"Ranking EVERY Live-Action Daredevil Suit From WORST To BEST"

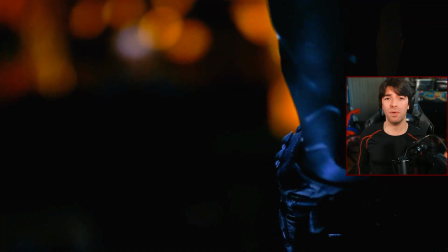Even though the suit as a whole is fairly decent, I'm sure no one is surprised that this particular version is so low on the list,
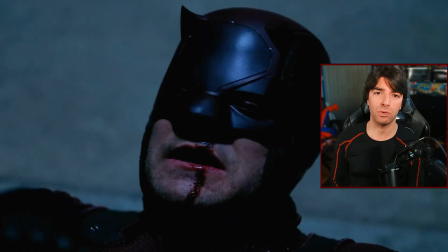and that's exclusively because the cowl sucks. The black on the forehead doesn't look great.
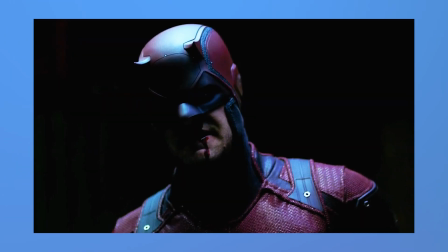It's almost as if they're trying to mesh it with the black ski mask underneath, but it unfortunately doesn't work.
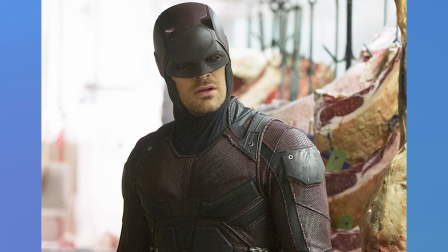The horns are okay, but worst of all, it doesn't fit right on Charlie's head.
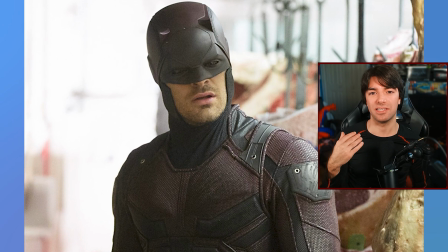And with the narrow eyes looking like he's constantly squinting, the whole thing just looks off.
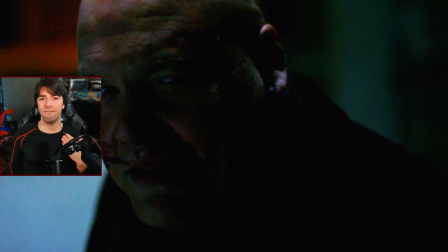I also find it ironic that most people, and myself included, find this suit to be a good starting point that just needed some improvement,
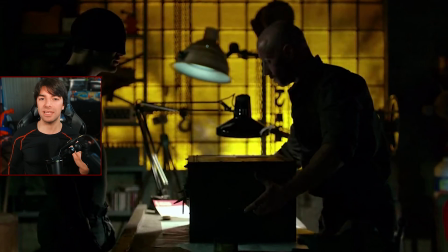when in the show it stated that this suit was incomplete and not properly refined when it was made. And we'll talk more about those improvements later on the list. At number 7, I have the Ben Affleck Daredevil suit.
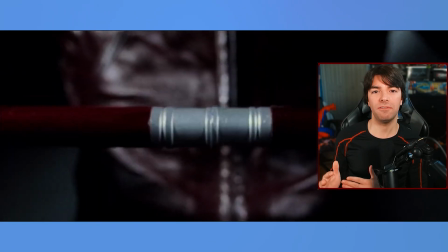This is the suit worn in the 2003 Daredevil film, starring Ben Affleck as Matt Murdock.
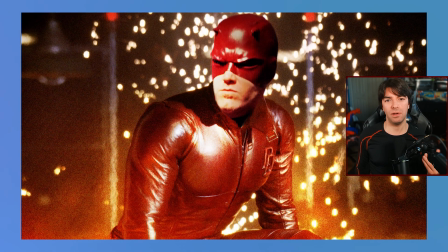It's a fully red leather suit fitted with a collar and a horned mask,
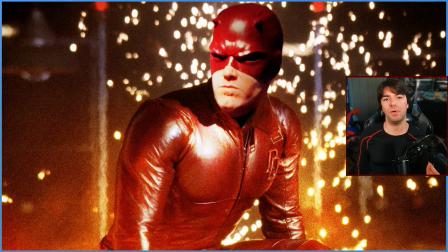and is currently the only suit to have the Daredevil logo on the chest, even though it's smaller and on the left side.
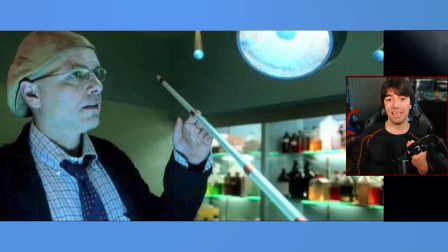I also think it's a clever decision to have his cane double as his billy club, even if that does end up compromising his secret identity in the film. This suit is very interesting because overall, it's a fairly accurate representation of the comic book costume, arguably more so than the rest of the suits on this list.
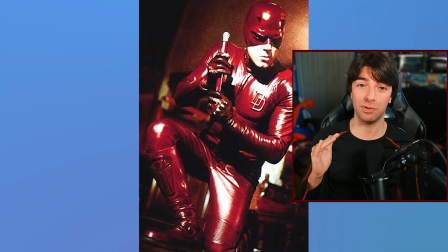But the leather is what really kills it.
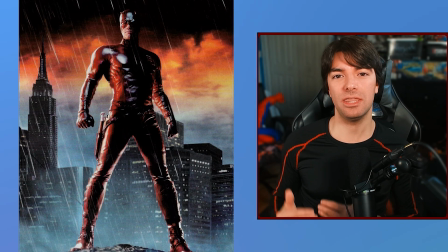I think the best this suit has ever looked is actually in the promotional material, especially this specific shot.
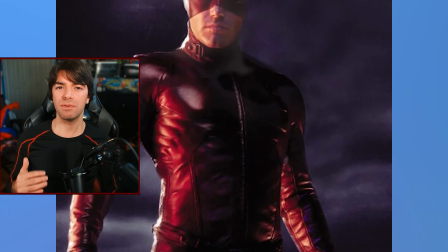It looks so much more sleek in these photos that I was almost tricked into thinking it looked better than I remembered.
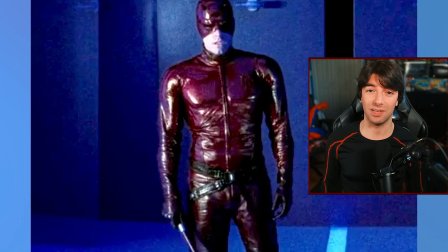But when looking at actual stills from the film, it just doesn't look great. The collar looks really weird when it's not fully zipped up.
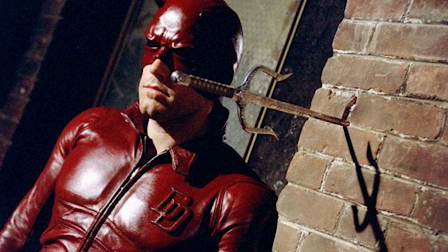The mask itself is fine, but unfortunately, I don't think Ben Affleck fits it very well. Which is funny because I think his face fits the Batman mask perfectly fine.
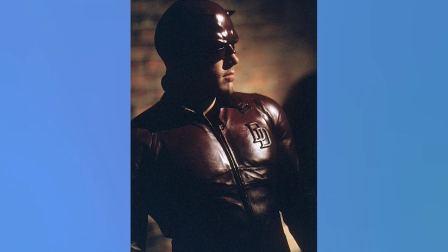And in general, the all-leather outfit really does make him look more like a biker rather than a superhero,
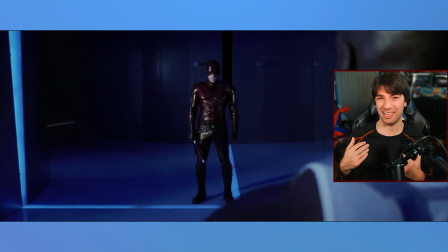especially because the wrinkles in the leather make it look extra silly. I get why they did this though.
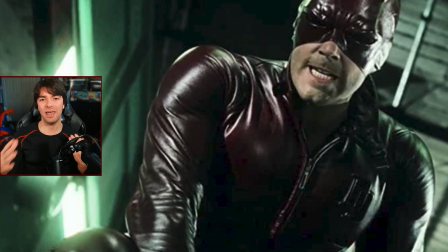It was the early 2000s, and the whole leather costume thing seemed pretty standard for Marvel at the time.
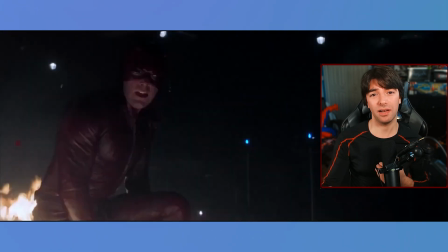This is a suit that has the right idea with the blood red color and the more simple design that the character is known for,
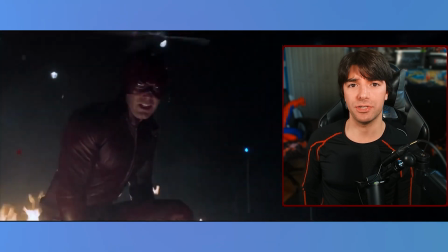but it could have been so much better if they didn't rely on the motorcycle fetish. And I really wish we could have seen an updated version of this suit in Deadpool and Wolverine,
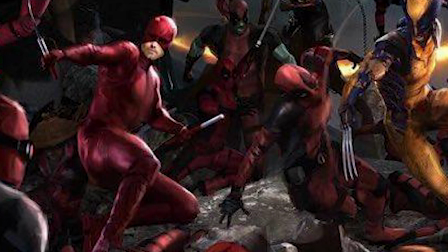where Ben Affleck was set to reprise his role as Daredevil alongside Elektra, but alas, it wasn't meant to be.
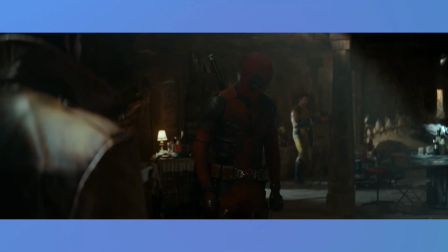Daredevil, I'm so sorry. It's fine. Okay.
At number 6, I have the yellow and red suit.
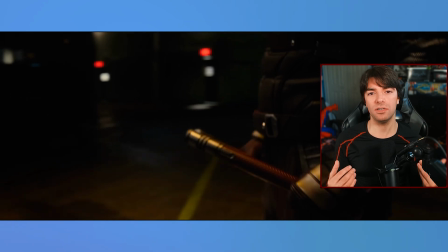This was the suit worn by Charlie Cox as Daredevil in his return to the role for 2 episodes of the She-Hulk show on Disney+,
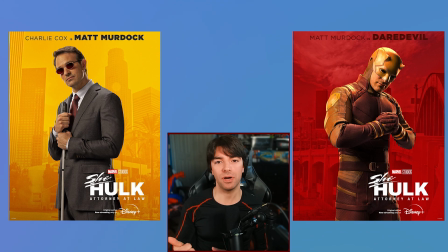which marked the first time that he played both Matt Murdock and Daredevil in a Marvel Studios project.
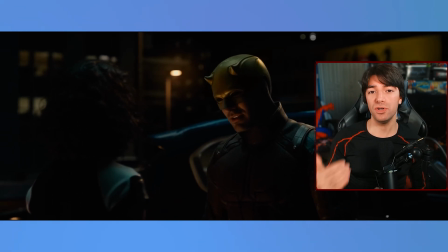And because this was such a big deal, they decided to give Matt a new suit that paid homage to his previous suit from the Netflix series,
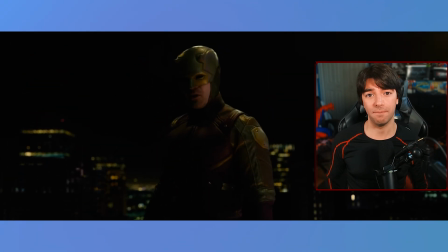but still felt appropriate for the lighter tone of the show he was in. The suit itself had a near identical design to his previous one,
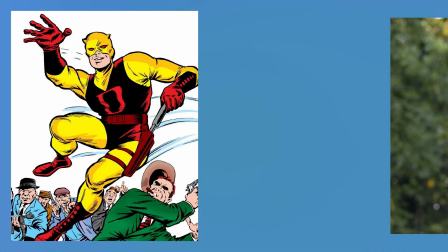with the only difference being the yellow and red color scheme, which is a direct reference to Daredevil's first suit in the comics. And while it was really exciting to see Daredevil again in a brand new suit that stands out with a unique color scheme, it did have its drawbacks.
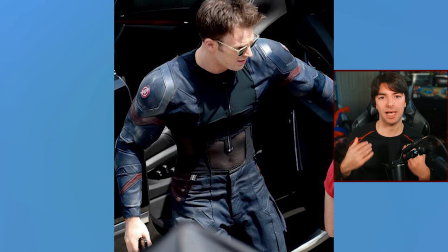It adopted the MCU tradition of breaking up the top layer of the suit into 2 different parts,
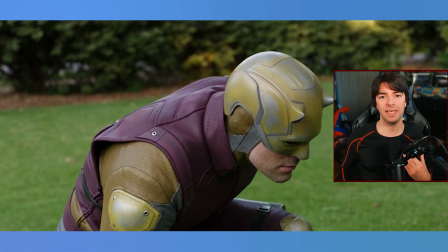an undersuit that had full sleeves and a separate vest that rests over it.
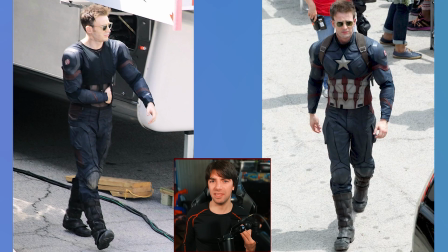It's not a huge deal, but it's something that once you notice, you can't unsee it.
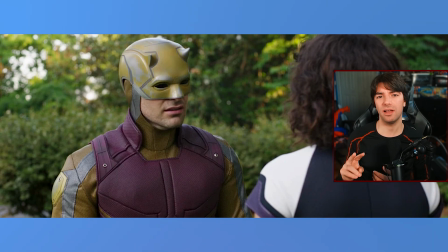And unfortunately, because the layers are 2 different colors, it's even more noticeable here.
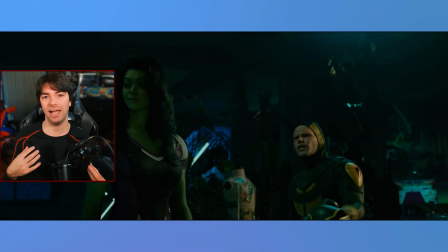Adding to that, while the yellow and red suit made the character fit in more with the lighter vibe of the show, I think the color scheme is a bit goofy.
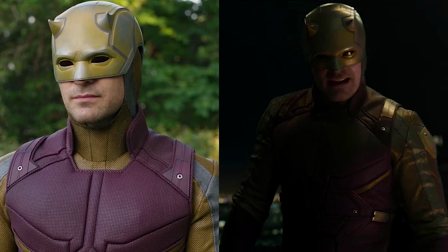It looked great at night, but the scenes in the daytime really didn't hold up as well.
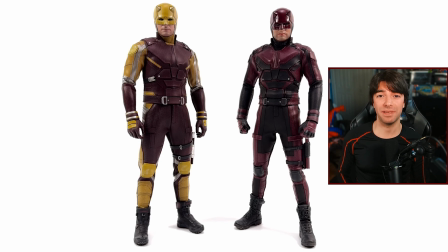And unfortunately, it's impossible to not compare the color to the original because the rest of the suit design is pretty much the exact same.
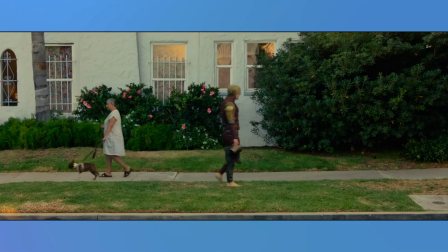Like I said earlier, this is a suit that works with the lighter vibe of She-Hulk, but I don't think this suit would have fit in with his own show. I wouldn't mind seeing it again in other crossovers, but I just prefer the red suit over this one. At number 5, I have the Season 1 black suit.
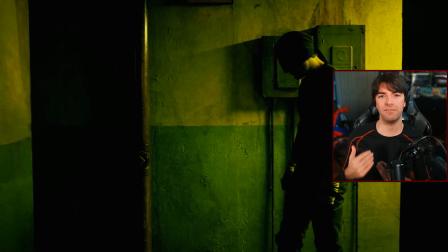This was the first suit Matt put together when going out as a vigilante in Season 1, and while it looks simple,
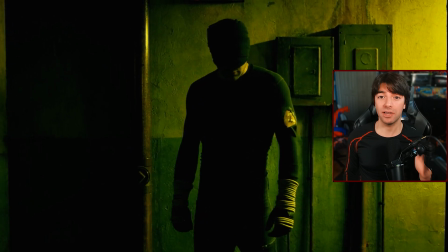it quickly became the most iconic look for Charlie Cox's version of the character.
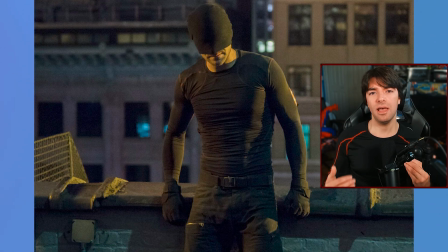This suit had a few different looks throughout the first season, but it primarily consisted of a compression shirt,
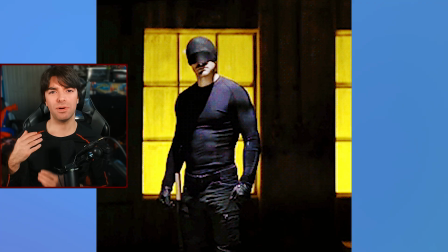cargo pants, tactical gloves and boots, and his bandana mask. He would also upgrade the suit with elbow and forearm pads and a holster for his screama sticks,
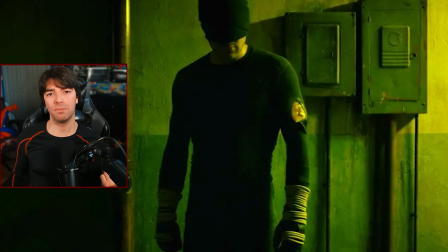and would occasionally wear white Muay Thai ropes tied against his fists that gave the whole
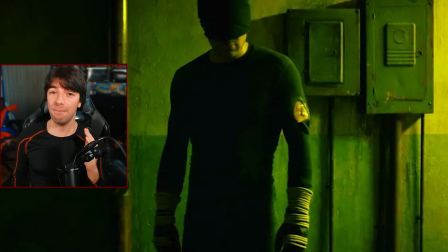outfit a very distinct appearance and made him look so badass.
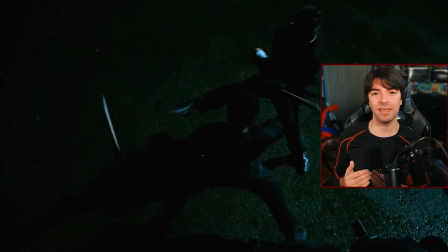There's a lot I love about this suit, but the biggest thing for me is that this is a suit you can actually make from scratch. In fact, I was able to find almost every piece of this outfit online and buy it for a relatively cheap cost.
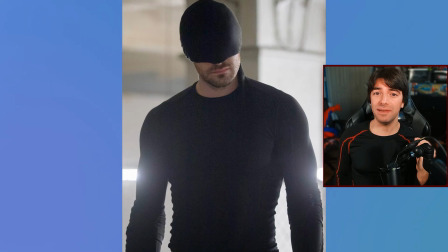And I'm not talking about buying a replica or a cosplay. I legitimately found almost everything the costume designers used to put together this suit,
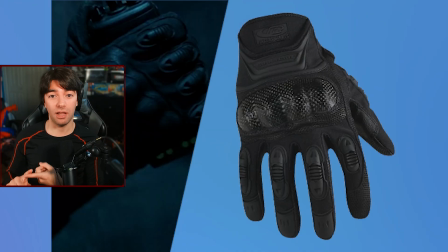including the exact compression shirt, gloves, forearm pads, and elbow pads.
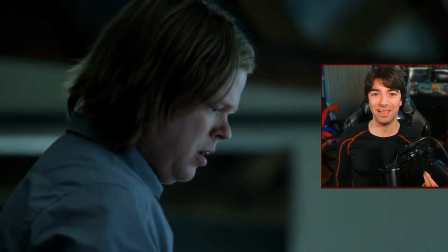And even in the show, Matt tells Foggy this is exactly how he assembled the suit, just buying all the parts on the internet.
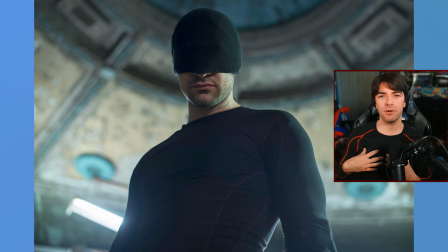Matt has an all-black shirt with a subtle pattern on the sides, but I personally prefer the compression shirt that has a subtle red lining throughout the suit,
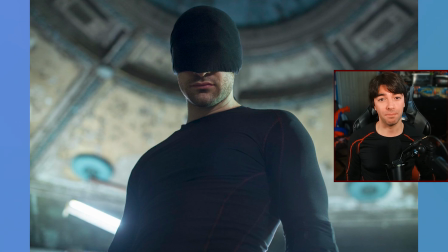as it adds a small layer that also complements his iconic red color scheme. And in general, I love the tactical yet form-fitting look of the suit.
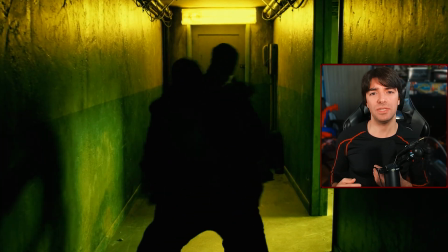It gives him excellent range of motion that allows him to adapt to most combat situations,
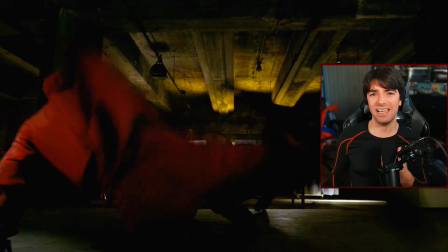and gives him the ability to include advanced yet realistic acrobatics to his fighting style.
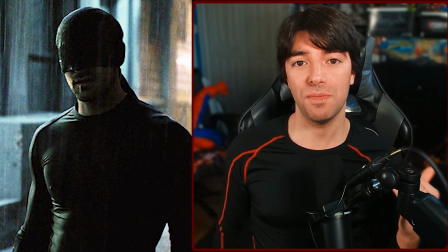And it's so interesting because at times it's hard to imagine that this is still Charlie Cox under the mask,
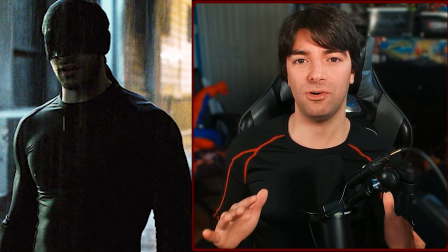and it's like he legitimately transforms into a different person when he's wearing it.
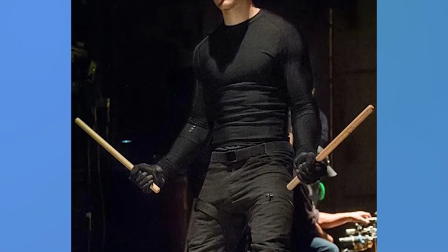While I'm glad he eventually got an official superhero suit, it made sense for the series to feature Matt in this prototype suit for a large portion of the first season.
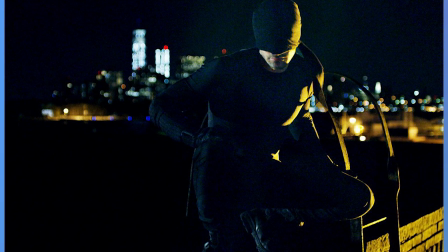It's perfect for the grounded and gritty vibe of the series that made it feel so realistic.
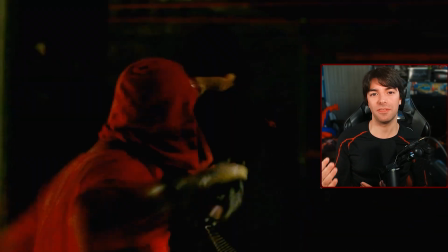And the only reason he felt the need to upgrade this suit in the first place was because he kept getting injured. And even then, Daredevil would don a similar design again during season 3, which we'll talk about later on the list. And that time is now, because at number 4, I have the season 3 black suit. While the season 1 suit has a more practical approach with all of the different padding and the tactical pants and gloves,
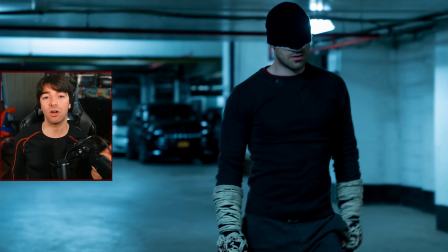the season 3 suit has this I don't give a f aura that makes it look even more intimidating.
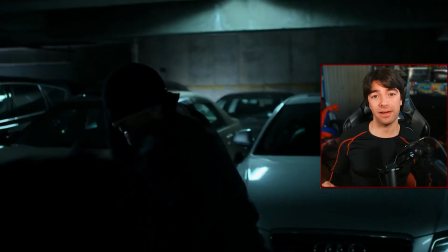And this suit is once again entirely homemade, but without any extra accessories or padding.
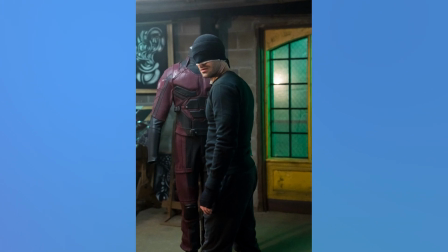Matt wears a plain black long sleeve sweater with an occasional red undershirt, black sweatpants, black fingerless gloves,
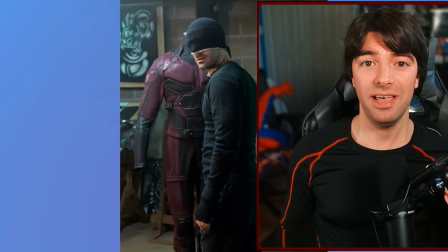which is admittedly not the smartest choice for his profession, and a black and white bandana with the black being the primary color,
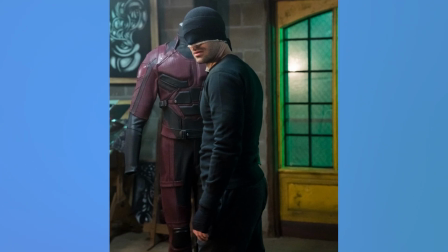but having a little bit of the white peeking underneath.
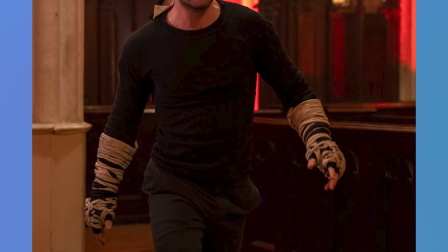He'll also occasionally add Muay Thai ropes again to do some extra damage, and when he gets blood on them, it looks even more badass.
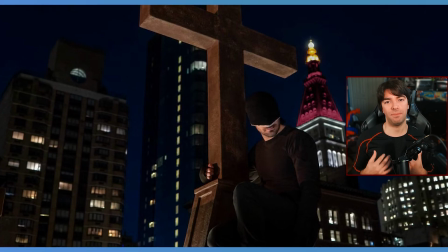From a story purpose, this is Matt fully embracing the Daredevil part of his life for the first time, and the suit reflects that perfectly.
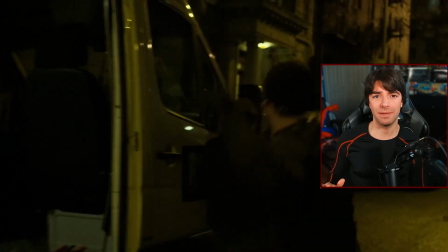He doesn't care about protecting himself from harm anymore, he just wants to get the job done.
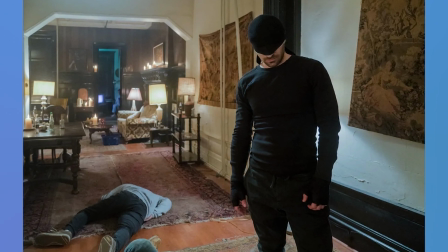And while the season 1 black suit felt more thought out, Matt literally picked up random clothes from the church and used that for his outfit.
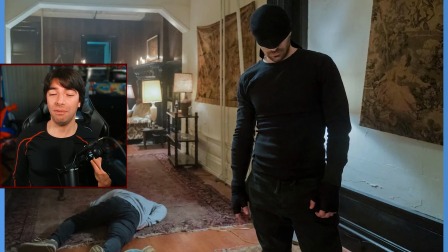And how he conveniently picked out an all black outfit, I have no idea.
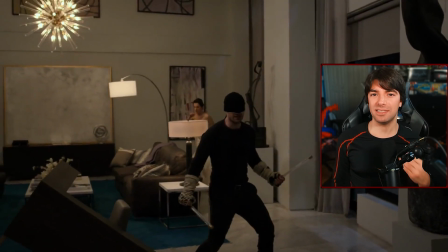At times I prefer the original suit over this one, but I think that's because season 1 has a soft spot in my heart as the beginning of that show,
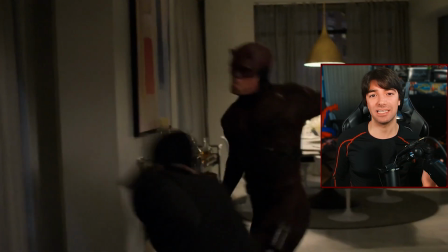and I love the thought that was put into the design to make it realistic, yet practical.
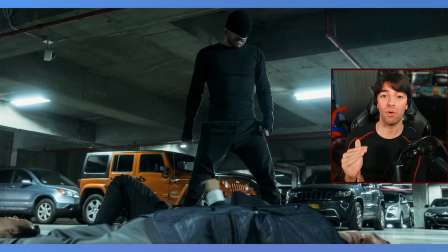But if I'm being honest with myself, the season 3 black suit has so much aura to it with its simplicity, and that alone makes it a better suit.
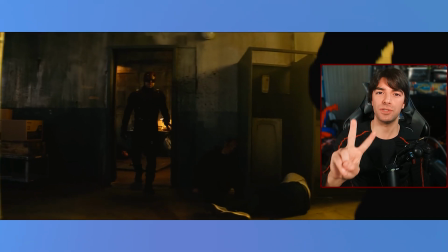At number 3, I have the Echo suit. This is Daredevil's second suit under Marvel Studios, and is another variant of his season 2 Netflix suit.
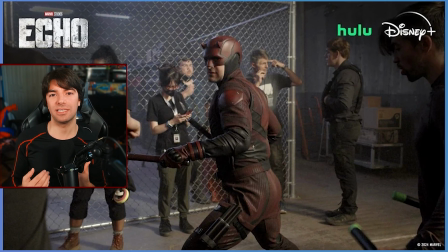This suit maintains the traditional design and style of its predecessor,
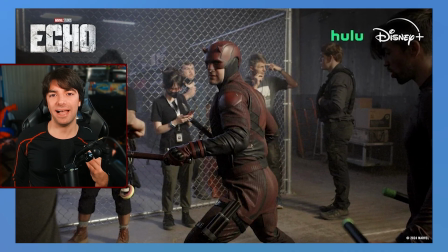but was tweaked a little bit as a way of honoring the classic Netflix costume without exactly copying it.
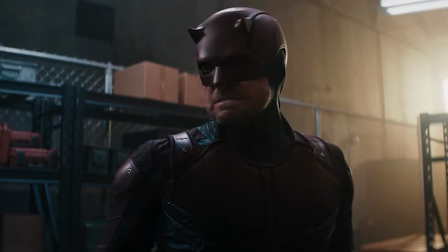Echo's Daredevil suit has a cowl with a sleeker feel to it and considerably larger chest plates, giving Daredevil a more imposing presence.